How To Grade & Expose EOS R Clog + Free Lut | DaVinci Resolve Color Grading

And we can see here that our highlights went from 80 to 70% IRE, and that's exactly why we do that, to maintain that dynamic range, and the log C curve does that perfectly. In node 3, we're gonna go Arri Alexa, Arri Log C, because that was our output, and then into Rec 709 as our output color space and output gamma. And then we're gonna tick on luminance mapping, and boom, there we are, a nice color graded Canon log image. From there, in between node 1 and 3, we're going to set our black point. And from here, I'm just gonna boost the low end of that just a little bit, not too much, just a little. And so this is what we're working with as our color graded image. Raise this up as well.
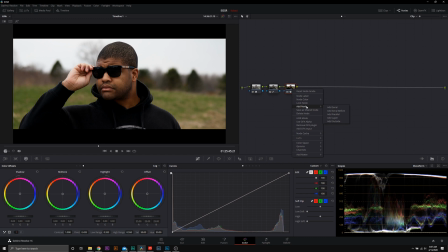289s
I don't want it too dark. Right about there. So this is a perfectly good stopping point, but let's get a little bit more creative. Now for this look that I want to go for, it is a cloudy day, so I want to add in some coolness because right now it just seems too cheery and too bright for a cloudy day to have that gloomy cinematic feel.
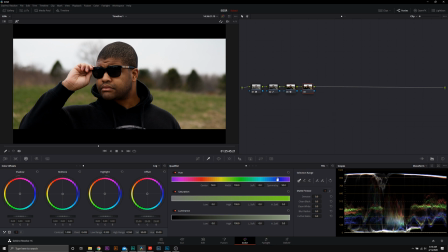309s
So we're going to add a node, and from here we're going to go into our qualification tab, and we're going to select the midtones of our skin.
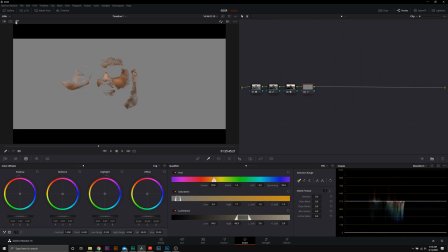316s
If you don't see the highlight, click on the little magic wand up here. And then I'm going to add in my lips, just clean all of this up right here. That was a little bit too much. Let's go back and try that again.
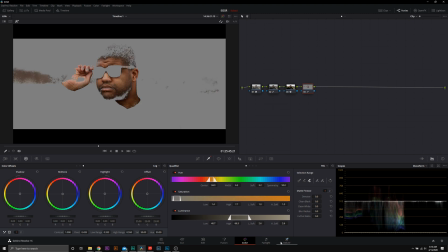332s
Remember, this is all trial and error. And then we're going to get rid of the soft. We're going to add in some low soft in the saturation to get rid of all of the other tones that kind of match my skin.
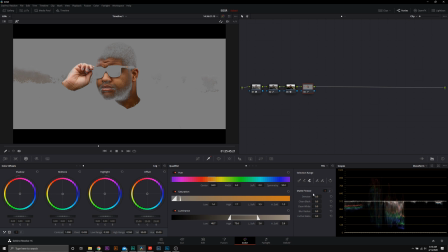345s
Add this in right there. And right about here is looking pretty good. Just to soften it up, we're going to add in a little bit of denoise. And we're going to add in some clean whites. Right here is looking good.
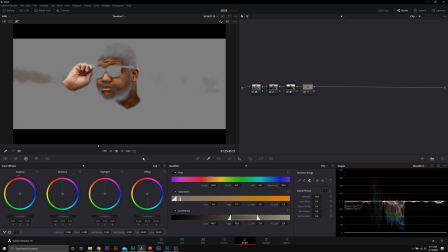363s
Now everything that we do will only affect our skin tones. And from here, we're going to want to start bringing in some cool tones. And so we're going to go ahead and select our vector scope to highlight the color information of just our skin.
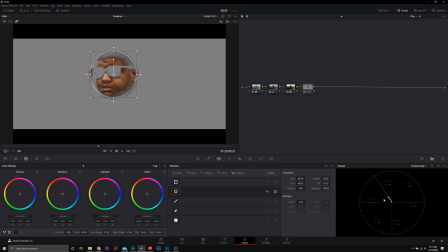379s
And we're going to go into the vector scope again. Yep. And then the skin tone indicator. We want to make sure that's on. Now we can see here, my skin tones are on the mark. These are perfect skin tones, but we want to bring them back to neutral. So we're going to add in some blue.
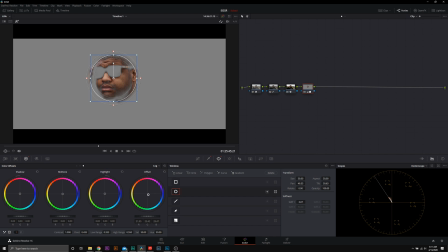400s
And right about here is looking pretty good. So we can see here that all we did was bring them back to neutral. See that? We took the warmth out of them, but this is still a nice black skin tone. Now, what I want to do is I also want to add in some coolness to the shadows,
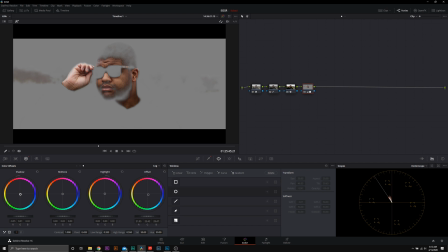420s
because we know we're going to be adding coolness to the entire scene too. So let's just go ahead and in the shadows, add in some coolness. Right about here is where I'm going to want that. And then our highlights as well,
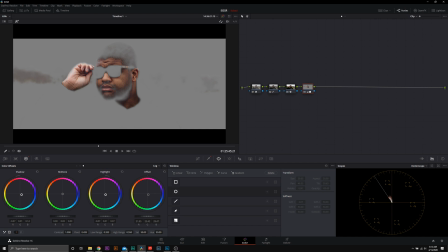436s
we're going to add in that same blue color right about here. Let's go ahead and tick this off. And as we adjust our low range, we can see those corrections come to life. So right about here. And then we just want to adjust our high range. We can see, as we adjust our high range, we can see that take over. We just want to adjust it until it's just in the highlights. So right about here. It's looking good. So before, after, now we have that coolness in our skin tones and it's gonna match the scene.
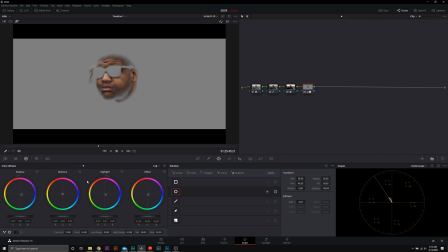477s
So going back into our vector scope, we're gonna push in the orange color. So you can see how we make that adjustment, how it changes in the vector scope over here.